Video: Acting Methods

In India, Dilip Kumar pioneered his own form of the method, influencing an entire generation of Indian actors.
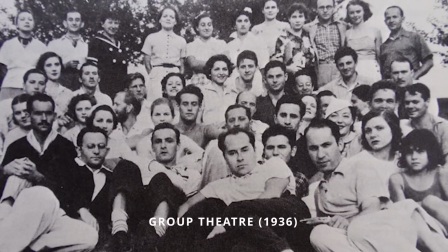251s
In New York, meanwhile, the group theatre famously worked with and built on Stanislavski's ideas.
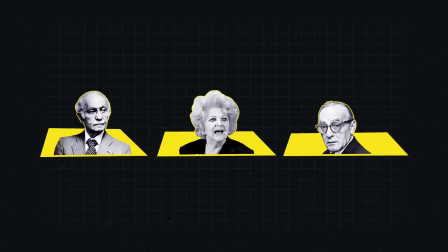258s
Notable members of the collective, which ran through the 1930s, included Lee Strasberg, Stella Adler, and Sanford Meisner.
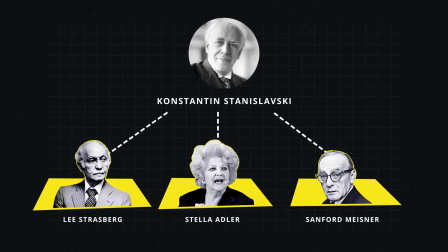267s
Each of these performers expanded on, developed, and even diverged from the method in their own distinctive ways.
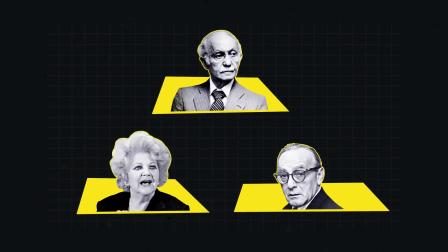275s
Strasberg co-founded the group theatre and directed Adler and Meisner.
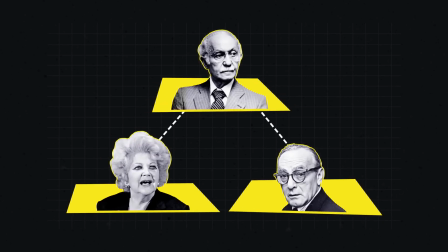280s
But Adler came to staunchly reject Strasberg's teachings,
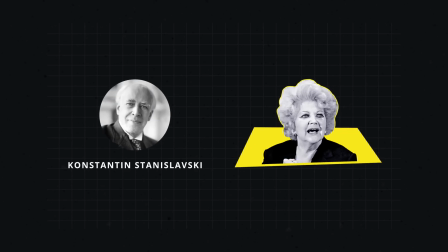284s
arguing for an updated interpretation of Stanislavski after she spent time with him in the mid-1930s. Adler explains how she diverged from Strasberg's emotional memory theories.
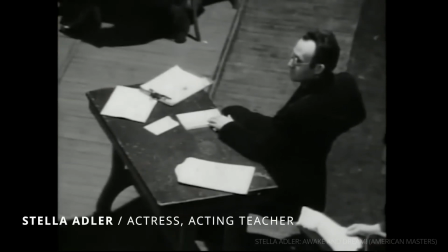297s
The central disagreement, I would say, that the theatre exists 99% through the facility of the imagination. And Mr. Strasberg insisted that that was secondary.
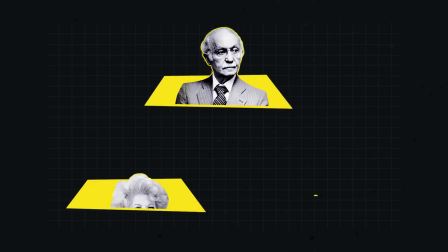315s
Today, American method acting is largely split into these three schools: Strasberg, Adler, and Meisner.
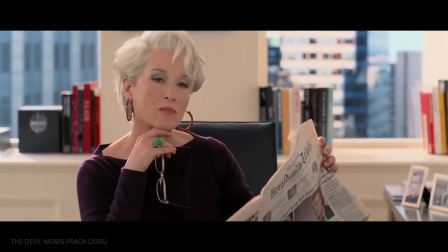324s
Let's look closer at each discipline's methods, beginning with Lee Strasberg.
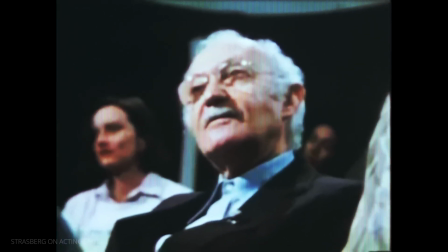331s
Lee Strasberg's approach is what most people think of when they think of the method.
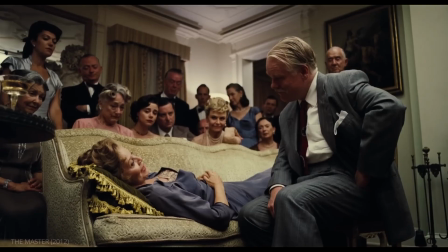336s
He focused primarily on the psychological aspects of the method.
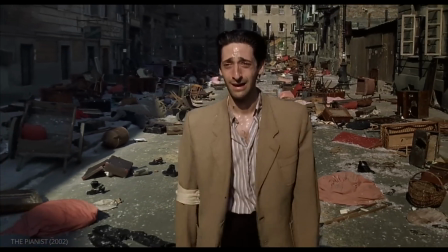343s
Strasberg believed that an actor could tap into their own emotional experiences to create more authentic performances,
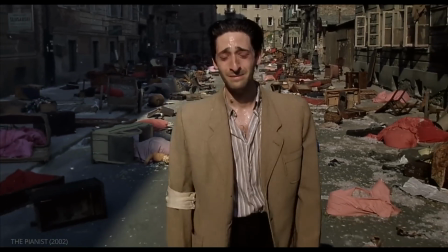349s
where an actor is actually feeling what their character feels.
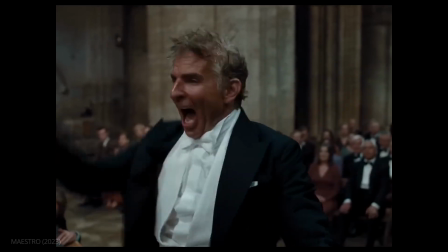353s
In other words, the core pursuit of Strasberg's approach is emotional truth.
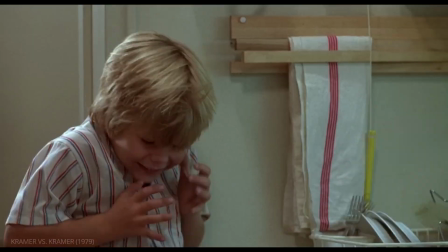360s
Strasberg's approach can be seen in countless iconic performances,
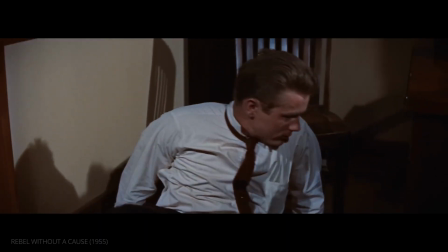364s
including James Dean in Rebel Without a Cause and Al Pacino in The Godfather.
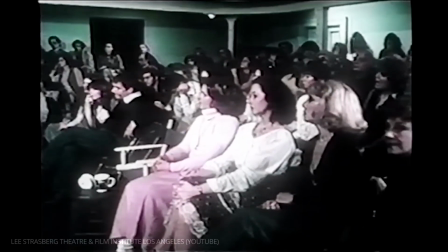372s
Strasberg espoused a few specific techniques an actor could use to achieve emotional truth.
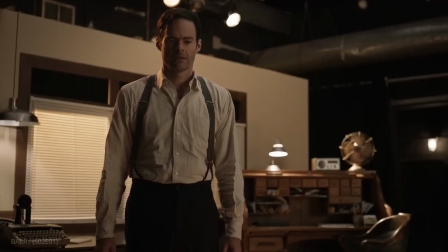378s
The first is borrowed from Stanislavski, called affective memory.
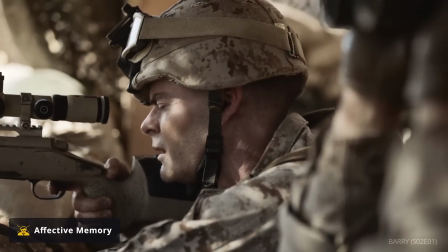383s
An actor will recall personal experiences and connect them to a character's emotions, allowing them to imbue the character with real emotion.
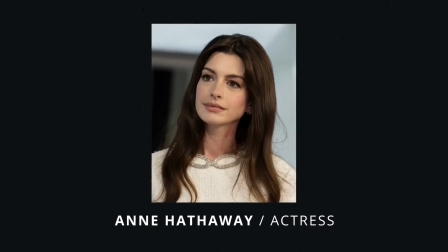394s
Anne Hathaway, a practitioner of the method, describes this process. I did connect to my characters through trauma.
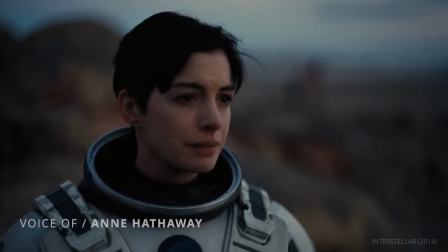402s
Like, I would kind of search out parts in myself where I was broken and parts where they were broken,
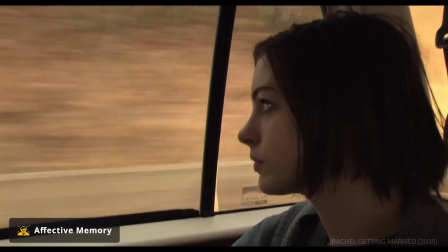407s
and I would try to kind of find my way into them through that way.
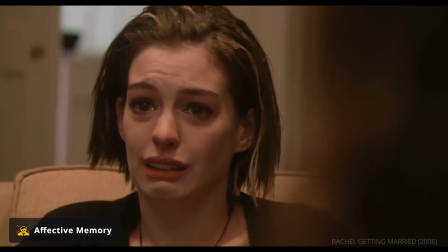411s Did I sacrifice every bit of love in this life because I killed our little brother?
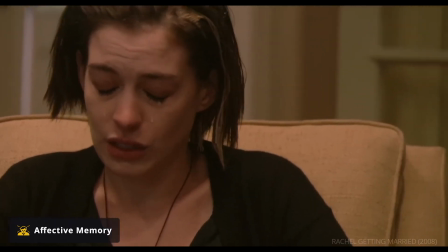418s Oh, it was an accident. It was an accident. Sorry. I'm sorry.
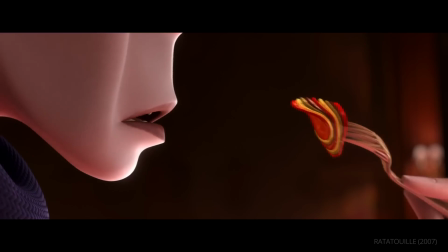423s I'm sorry. Kimmy, it was an accident. Sorry.
Also taken from Stanislavski is the concept of sense memory,
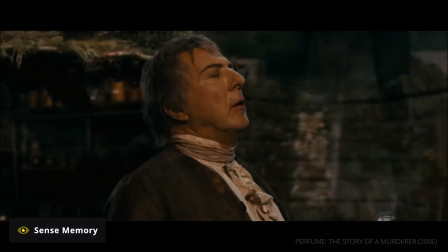432s
where an actor will relive sensory experiences from personal memories. Strasberg provides an example. When we sleep, we not only have to lie there, we have to create sleep, which is a sensory reality.
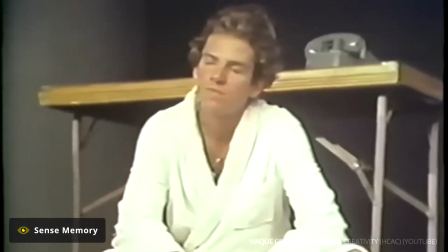446s
When we wake up, we don't really know it's dark in the place and so on. All these things you have to create because the stage is going to be pretty light.
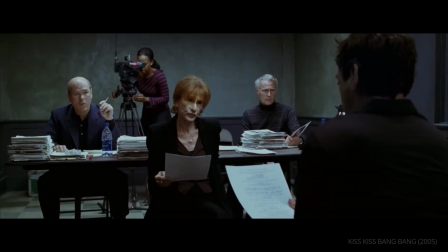457s
Strasberg then took these ideas a step further with substitution,
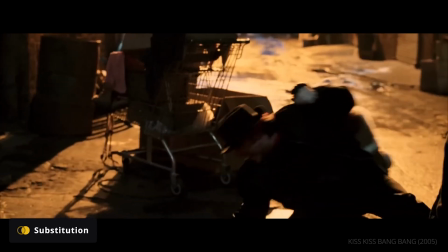461s
where an actor would replace a character's circumstances with their own experiences, allowing them to fully enter the character's psyche.
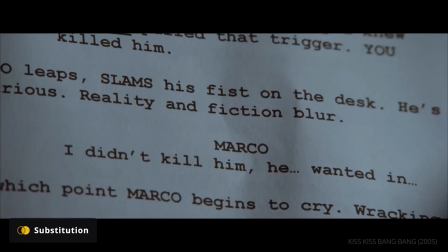469s No, I didn't kill him. He wanted in.
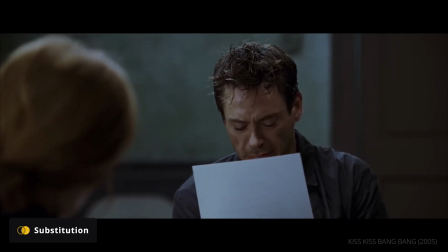474s Why?
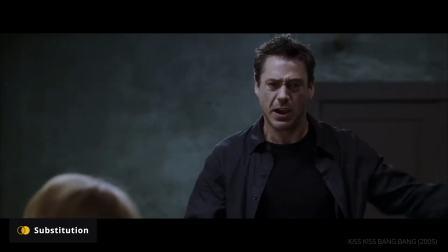478s I didn't want him to come in, and he insisted. I said, "You gotta stay at home," but he doesn't listen to me. He's such a stupid son of a bitch.
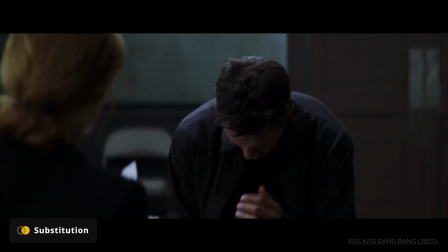486s I killed him, didn't I? Oh, this is my fault. I'm sorry.